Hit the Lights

Okay. Hello, my name's Versace, and I'm here today to talk to you about lighting. A surprise, I know, but we're going to talk about the 3-point lighting. We're going to talk about high contrast and the steps in that. And then lastly, we're going to talk about backlighting, and that's about it, which I'm sure you know, it's your assignment. So, without further ado, let's get into it. Now, before we get into demonstrating the lighting, I want to talk about the setup. I have 2 light boxes and an LED light. I'm privileged to have these in my household, so I will be using them. However, both of the light boxes will be used for the key light and the fill light. However, the one that will be used for the fill light will be pointed towards the wall, so it will diffuse it as to not have the same brightness as the key light, or else it would sort of defeat the purpose of having a fill light and just oversaturate myself. As for the LED light, it will be used as the backlight, and with limited spacing, it will be closer towards me, so it might be brighter.
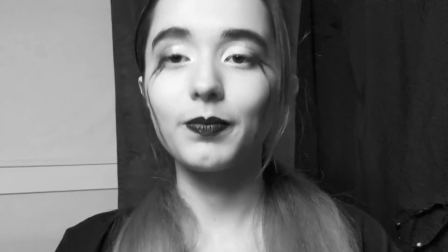75s
But that's it. Again, let's get into it. So, to begin, we're going to talk about the 3-point studio lighting.
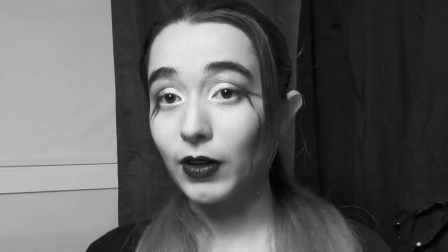84s
Right now, I'm demonstrating you the key light, which is the first light in the 3 different lightings in this system.
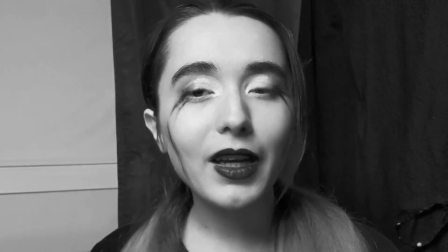91s
The key light is the main principal illuminator. It will illuminate your subject in all of their beauty.
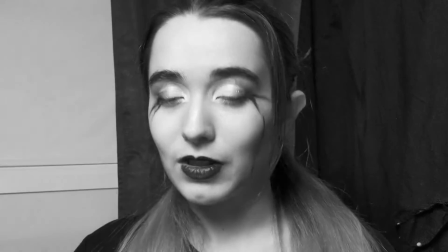101s
And it is the one that is placed right in front of your subject and the most closest to the camera.
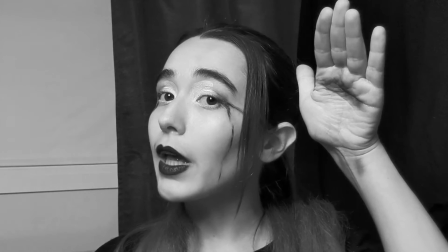107s
As for more the placement, it will be at a 45-degree angle above the subject and a bit to the side.
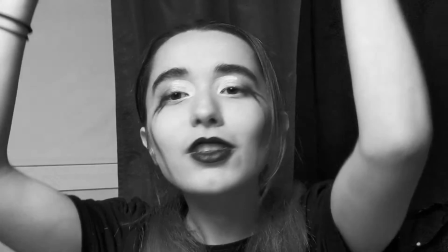114s
That is because you want to illuminate and have the light shining down instead of coming above,
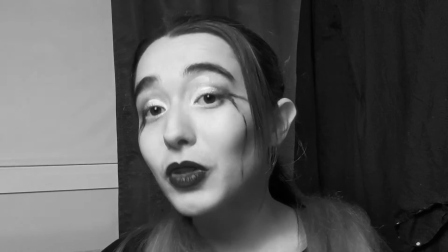121s
as that's probably going to cast a lot more shadows than you would like.
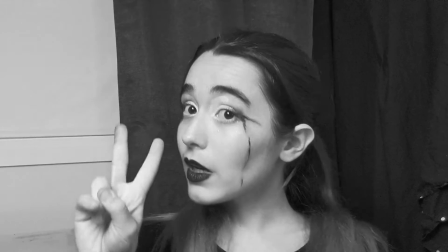130s
Now, we have our fill light on, which is the second light in this system, and its purpose is to
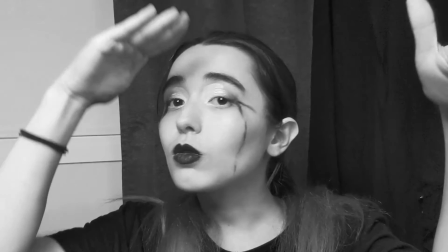136s
fill in those shadows and to reduce that contrast.
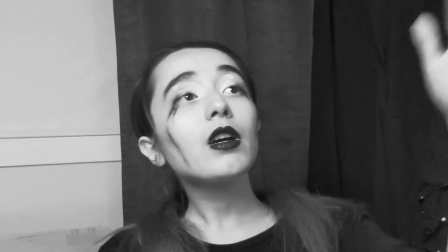141s
And you achieve this by having your fill light be typically further back than your key light and on the opposite side of it,
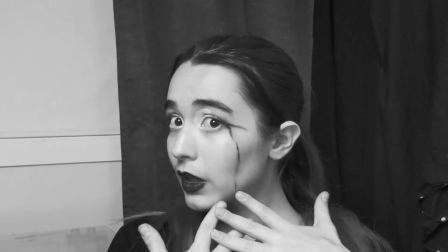149s
as it will produce a softer light and not be as intense,
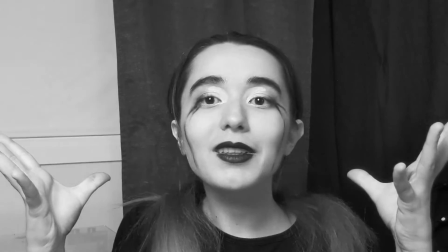156s
or else you're just going to have this very saturated look to you and extremely bright,
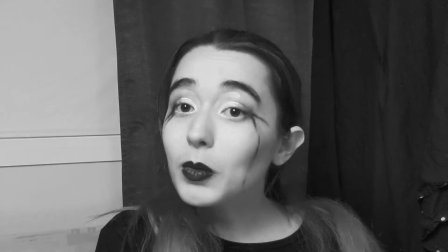161s
and that's typically not the look you are probably looking for when you are using this kind of setup.
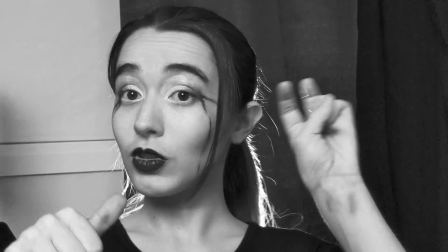171s
Now, last of all, we have our backlight, which is the third light and the 3-point studio lighting.
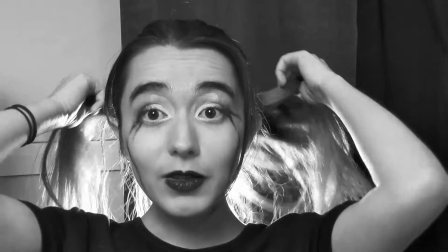180s
And the purpose of your backlight is to give your subject a type of highlight,
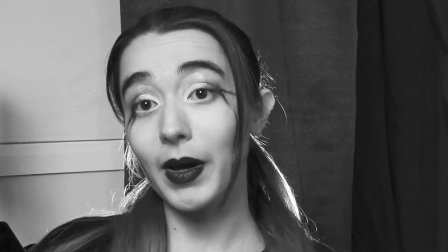186s
which helps them pop out of their background. Now, typically,
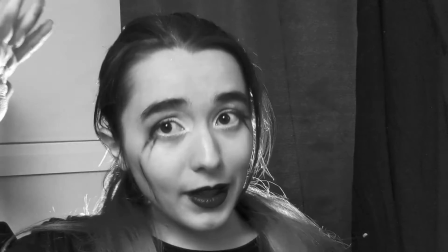191s
your backlight would be a bit further back and a bit higher, but in this case, it's right behind me.
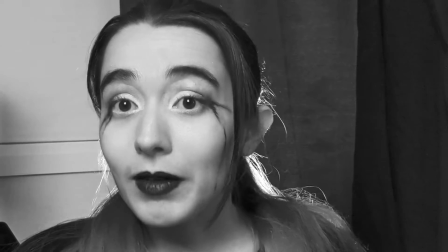200s
I won't show it because it will blind my camera. However, that's essentially the backlight.
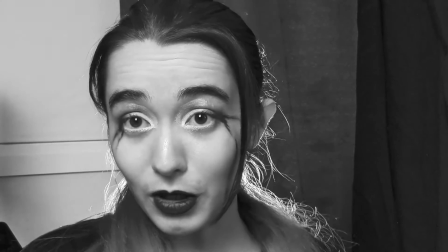208s
And this has been the 3-point studio lighting. On to high contrast. High contrast is kind of what it sounds like. It values having a range of values within your image, composition, video, and whatnot. And to achieve this, you will typically have a type of contrast ratio. This can range from a 2-to-1 ratio, which is essentially a contrast that has very minimal shadow and generally more even.